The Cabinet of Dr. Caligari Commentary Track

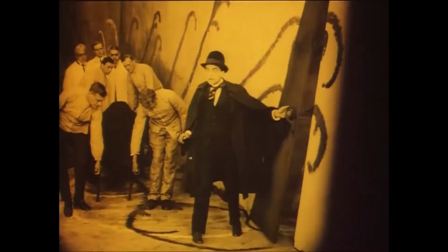0s
Hello everyone! My name is Matthew Williams. I am a student of Dr. Bolton's Studies in Film International Cinema course,
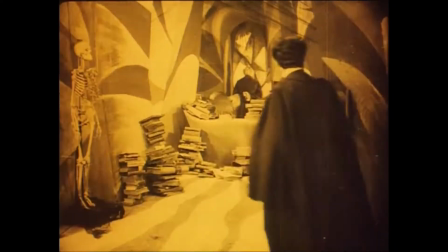7s
and today we are going to look at the closing scene of a German Expressionism film called The Cabinet of Dr. Carl Garry.
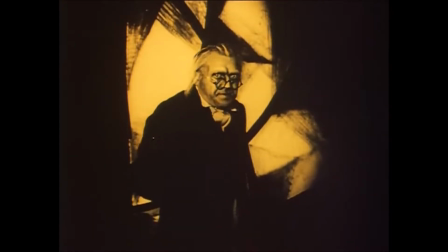14s
Scripted by Carl Mayer and Hans Janowitz and directed by Robert Wein,
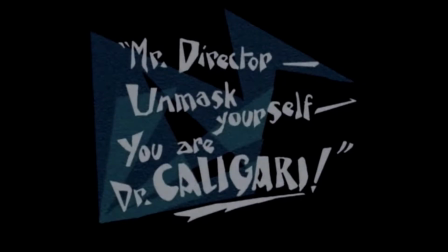20s
this film was released in 1920 and plays a hugely influential role in German Expressionism and in the mood of Germany's nation.
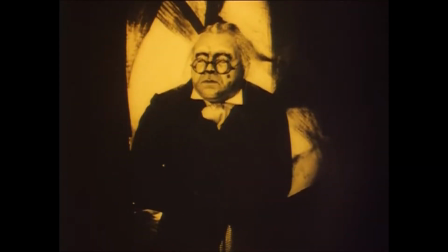27s
An analysis of The Cabinet of Dr. Caligari, many people have concluded that the ending sequence is the most important scene in the entire film.
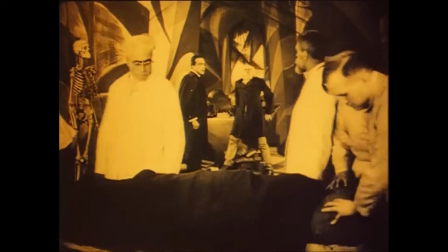35s
But why is that? Well, let's take a look.
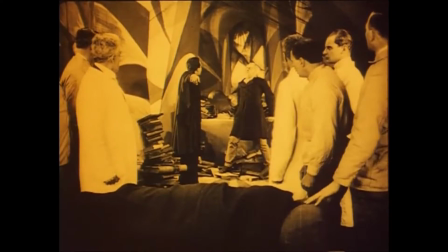39s
In this shot, Francis is read through the director's journal, abducted the synambulist with the help of others,
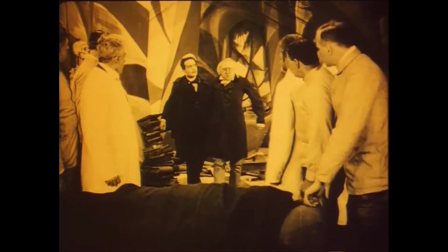45s
and is prepared to accuse the director of being Dr. Caligari.
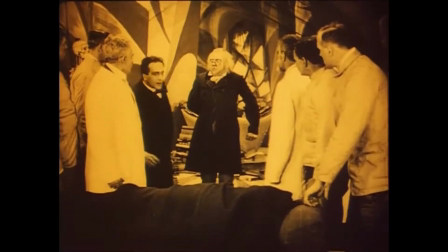49s
Looking at the scene, we should be able to point to at least one thing about what we see on camera that seems abnormal.
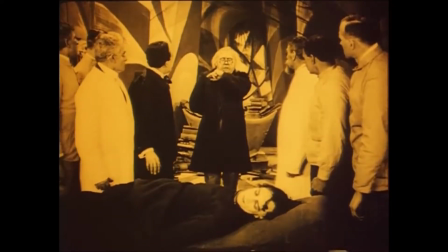56s
See it yet? No? How about How about the walls and the door?
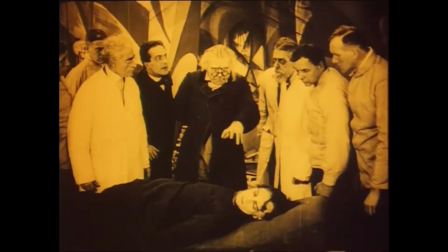60s
I challenge you to come up with one place in real life where we see walls with all these wacky designs on them that come out of the floor at odd angles,
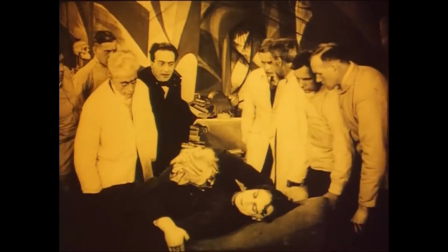68s
and doors and doorways that become skinnier the farther you move away from the ground.
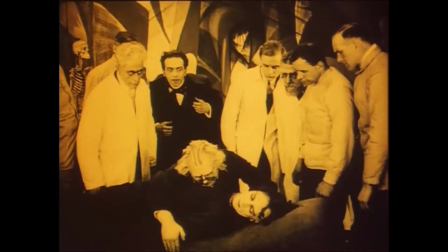72s
These set choices are part of a term known as mise-en-scene, which in film means everything going on in front of the camera.
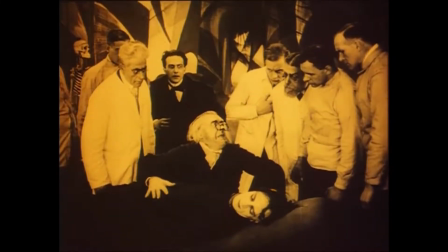81s
Other parts of a film encapsulated in mise-en-scene might include what the actors are doing, costume design,
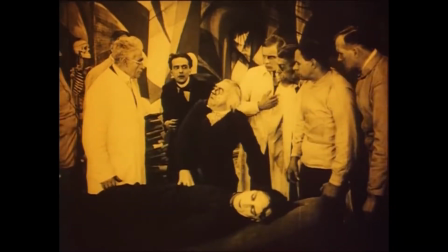89s
props, and lighting.
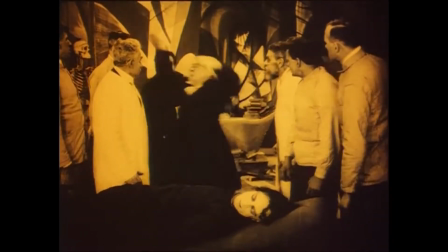91s
In this film, the mise-en-scene is majorly distorted from reality, as we can see in the wall, door, and doorway designs.
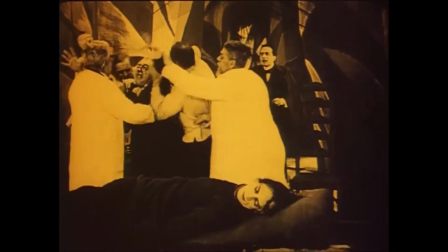99s
Though we may not feel that the film is very emotionally involving, we can imagine that for people who have not yet experienced sound or the picture quality that we have today,
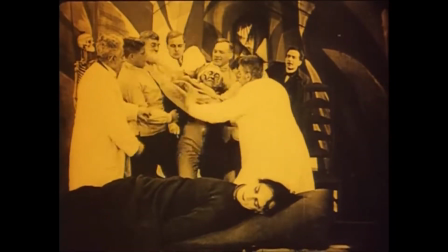108s
that these images might contribute to the overall sense of anxiety in the audience at what is to come.
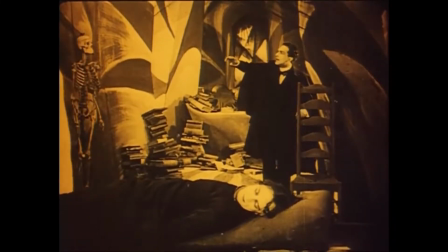114s
Another intriguing aspect of this film is the way the filmmakers choose to shape the frames.
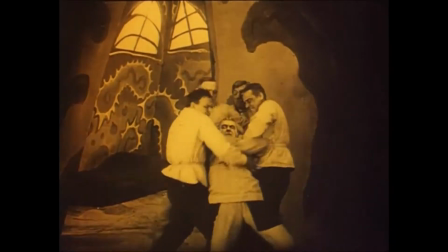119s
As you'll notice, when Francis accuses the director, we see a few vertical, instead of horizontal, shots of the director.
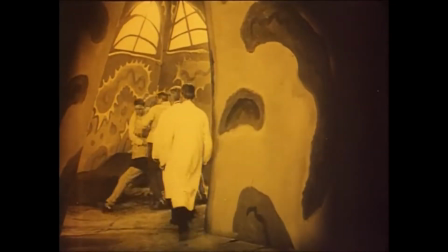128s
We might take these to signify that the director is trapped.
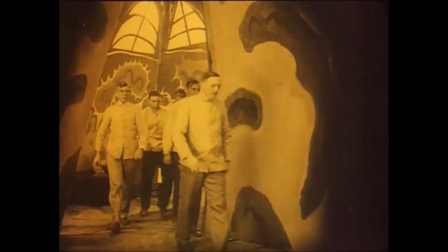133s
Previous shots have shown us that Francis can easily prevent him from escaping should he try, so he's trapped in a physical manner.
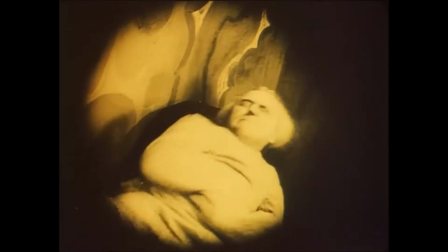140s
Taking it a step further, we can say that the director is also symbolically trapped, for he does not have an immediate alibi prepared to deny that he is Caligari.
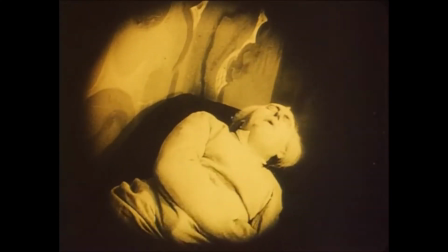149s
That does not mean that he is not scheming, though.
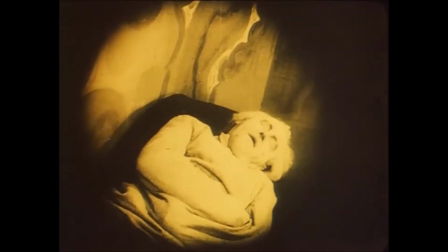152s
The sudden change to darker lighting supports the perception that he is evil, while his expressions tell us that he is trying to think of a way to escape his predicament.
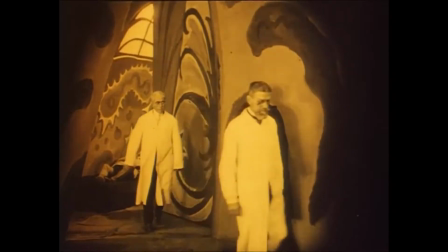162s
Ultimately, Meyer and Janowitz had intended for the director to represent the government, or the group of people who had the power to order others to go to war,
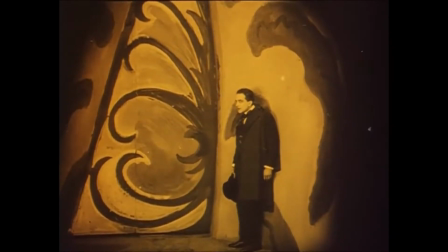170s
and they wanted the film to attack people's trust and authority with the film ending as the director is locked up.
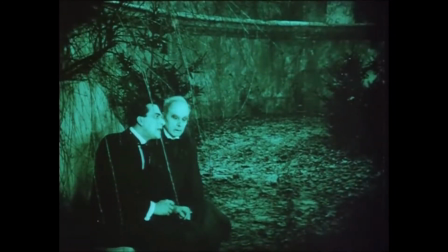178s
But the film's director, Robert Wieny, decided that ending the movie here was not going to fly, and added this last sequence.
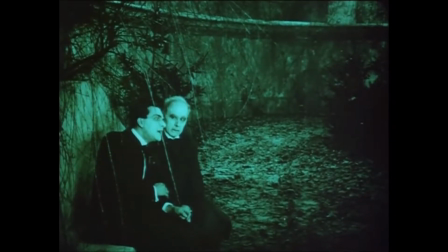185s
Consensus among film scholars says that Wieny did not know of the subversive intentions of the film,
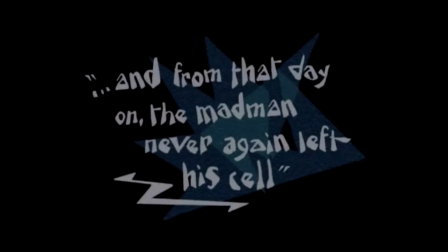191s
but instead was following through on the intentions of Fritz Lein, who had been asked to direct the film, but turned down the opportunity in order to focus on another project.
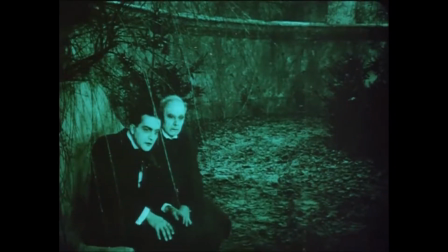201s
Thus, Winnie added this final ending scene, mostly just to carry out Lang's intentions and ideas.
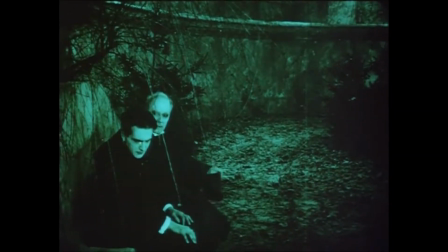208s
This new ending scene puts Myers and Janowitz's story within a story that tells us that Francis is mentally ill.
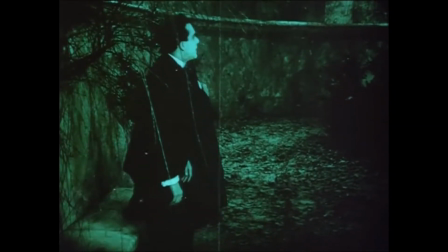221s
Francis's home becomes an asylum when we see a man at the base of the stairs, yelling and looking deranged, and woman playing an imaginary piano.
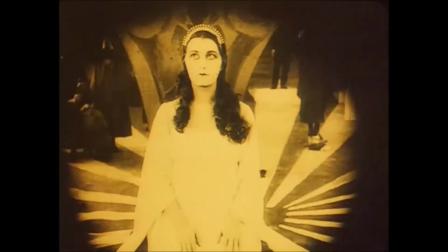230s
Francis is revealed as not entirely reliable when we see Cesare still alive in the corner when he was supposedly killed.
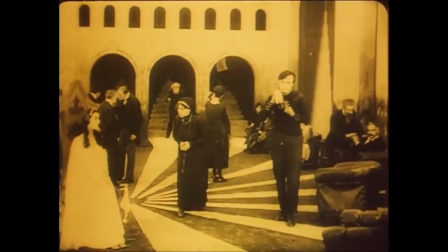238s
It would seem that Weenie had unintentionally flipped Meyer and Janowitz's message on its head
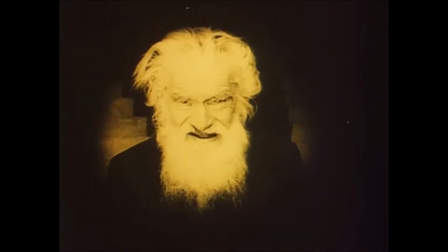242s
to praise authority instead of attack it with this change, but that is not entirely true.